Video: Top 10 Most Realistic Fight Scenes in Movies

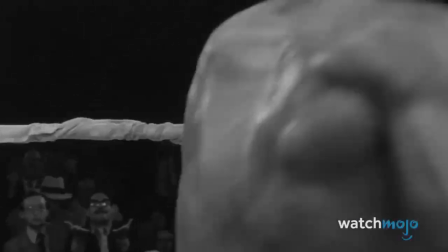8:25 LaMotta's loss to Sugar Ray Robinson, in particular, stands out as one of the most famous scenes of all time.
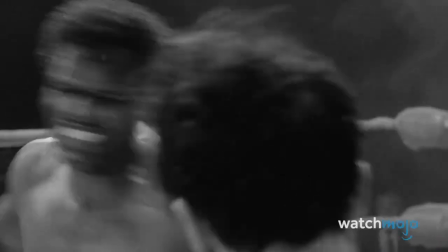8:31 We go in and out of Jake's perspective, stylized one moment and realistic the next.
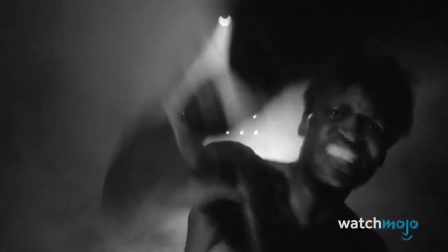8:36 The combination gives the viewer an authentic feel of what it's like to be Jake in that moment.
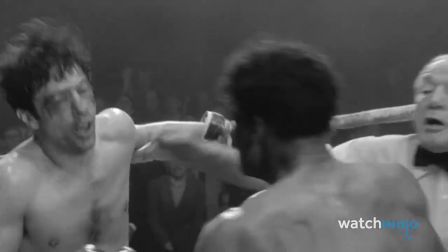8:41 His blood flies into the stands as he takes a career-ending defeat. Number 2.
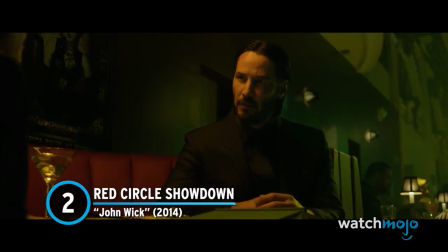8:47 Red Circle Showdown – John Wick
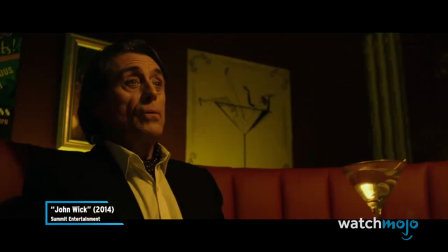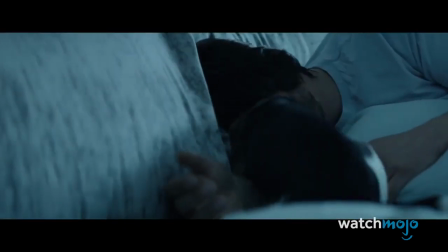8:56 The John Wick franchise taught the world to never mess with Keanu Reeves' dog.
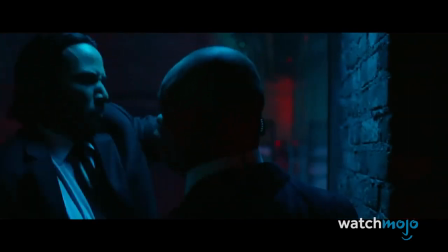9:01 With each sequel upping the action-packed stakes, the original feels a bit more grounded in reality.
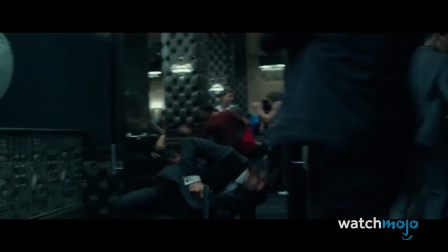9:06 Wick's second big fight at the Red Circle let the whole world know exactly who John Wick is.
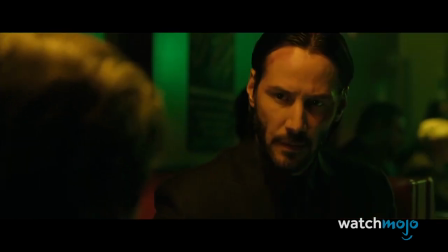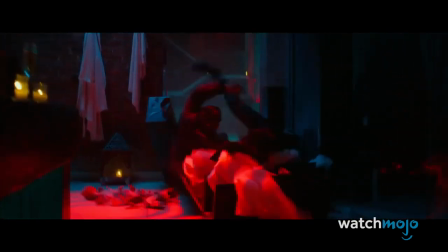9:20 and drags you back into its depths.
Thanks to Reeves' intensive combat and martial arts training, every punch and gunshot feels like it could be from a documentary.
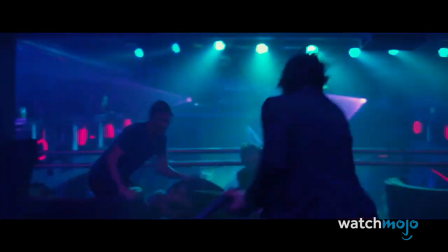9:29 His combat reflexes, his ammo awareness, and his conservation of movement are conducted with military precision.
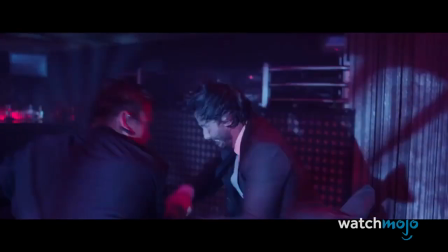9:36 While he might be a one-man army, Wick isn't invincible. He takes real damage, and it's reflected by the way he moves over the course of the fight.
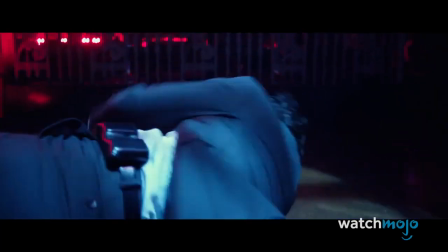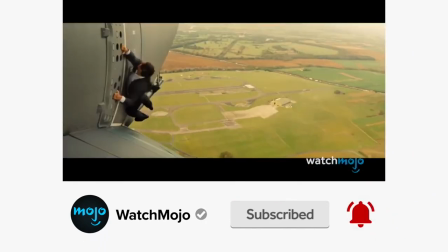9:52 and ring the bell to get notified about our latest videos. You have the option to be notified for occasional videos or all of them.
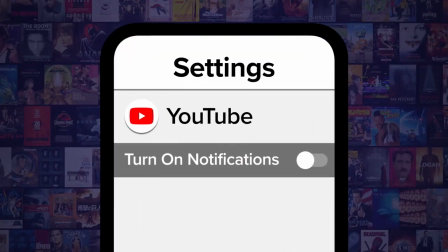9:59 If you're on your phone, make sure you go into your settings and switch on notifications. Number 1.
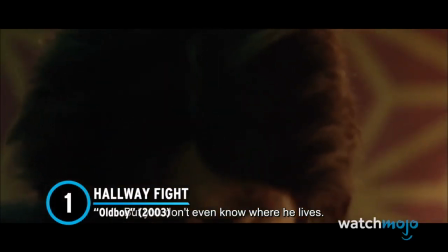10:06 Hallway Fight. Old boy.
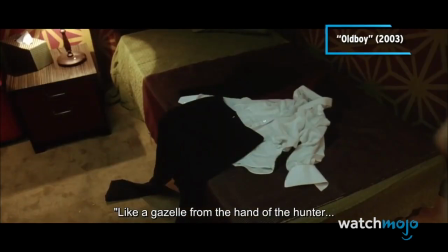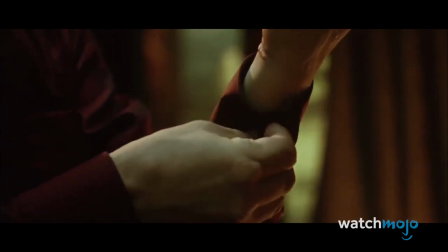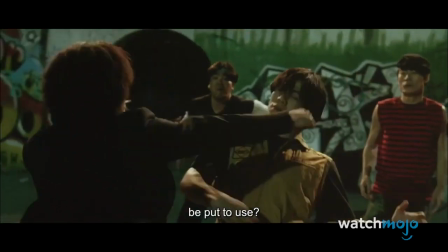10:18 Revenge movies are a staple of modern cinema, and nobody does revenge like South Korea.
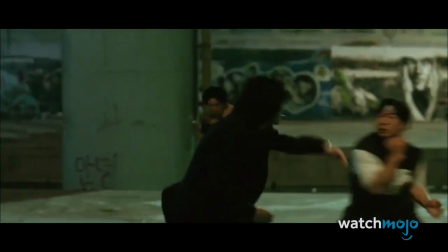10:24 The 2003 masterpiece Oldboy is the second installment in Park Chan-wook's Vengeance Trilogy.
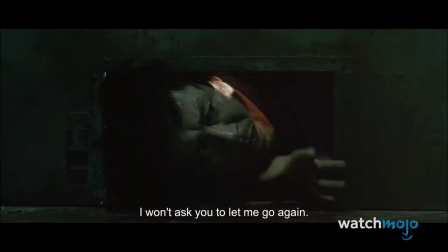10:29 It stars Choi Min-sik as boorish businessman Oh Dae-su. He is kidnapped and locked up in an apartment for 15 years with no explanation.
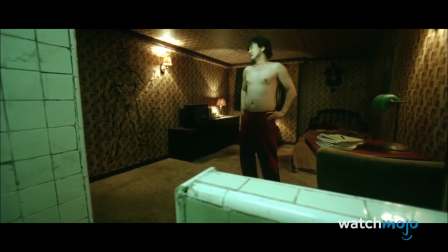10:39 Dae-su spends his time dreaming of revenge, training his body to both endure and inflict pain.
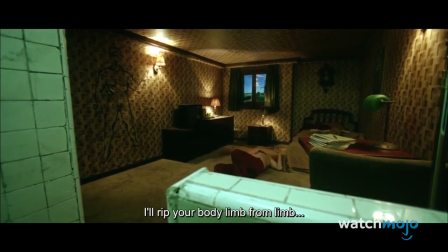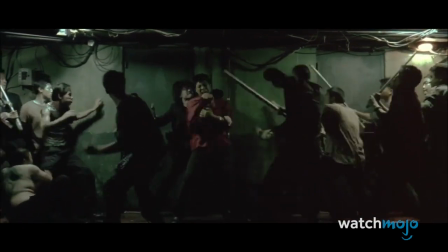10:49 After effecting an escape, Daesu hunts for his tormentor. His quest ultimately leads to the film's famous hallway fight.
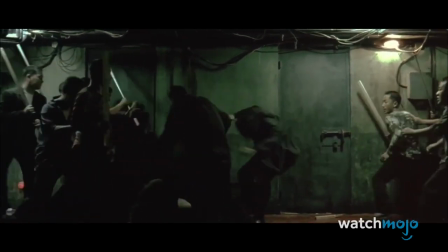10:57 Daesu takes on a whole gang of men, brutalizing them while taking a huge beating himself.
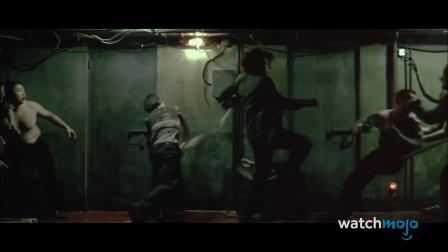11:02 The long take meant that Choi himself was exhausted by the end of the scene, lending the fight a genuine authenticity.
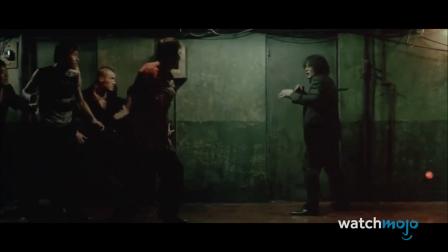11:09 City.
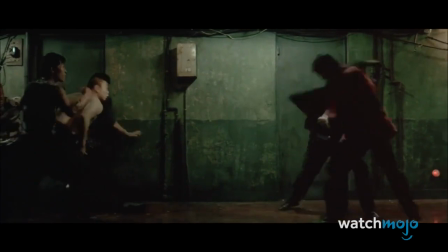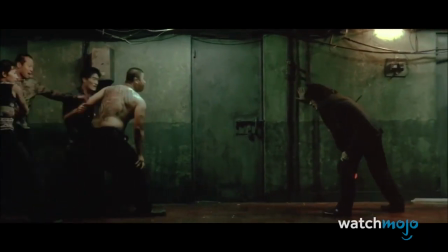11:16 Ready to throw down for your favorite realistic fight scenes? Let us know if there are any other knockout contenders we should add to our list.
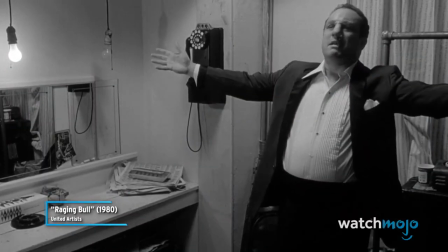11:23 Join the brawl in the comments below. Did you enjoy this video?
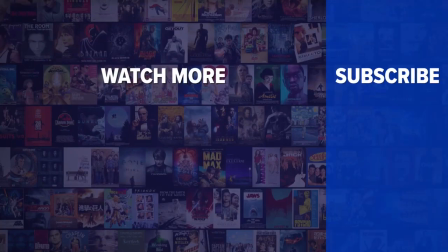11:30 Check out these other clips from WatchMojo, and be sure to subscribe and ring the bell to be notified about our latest videos.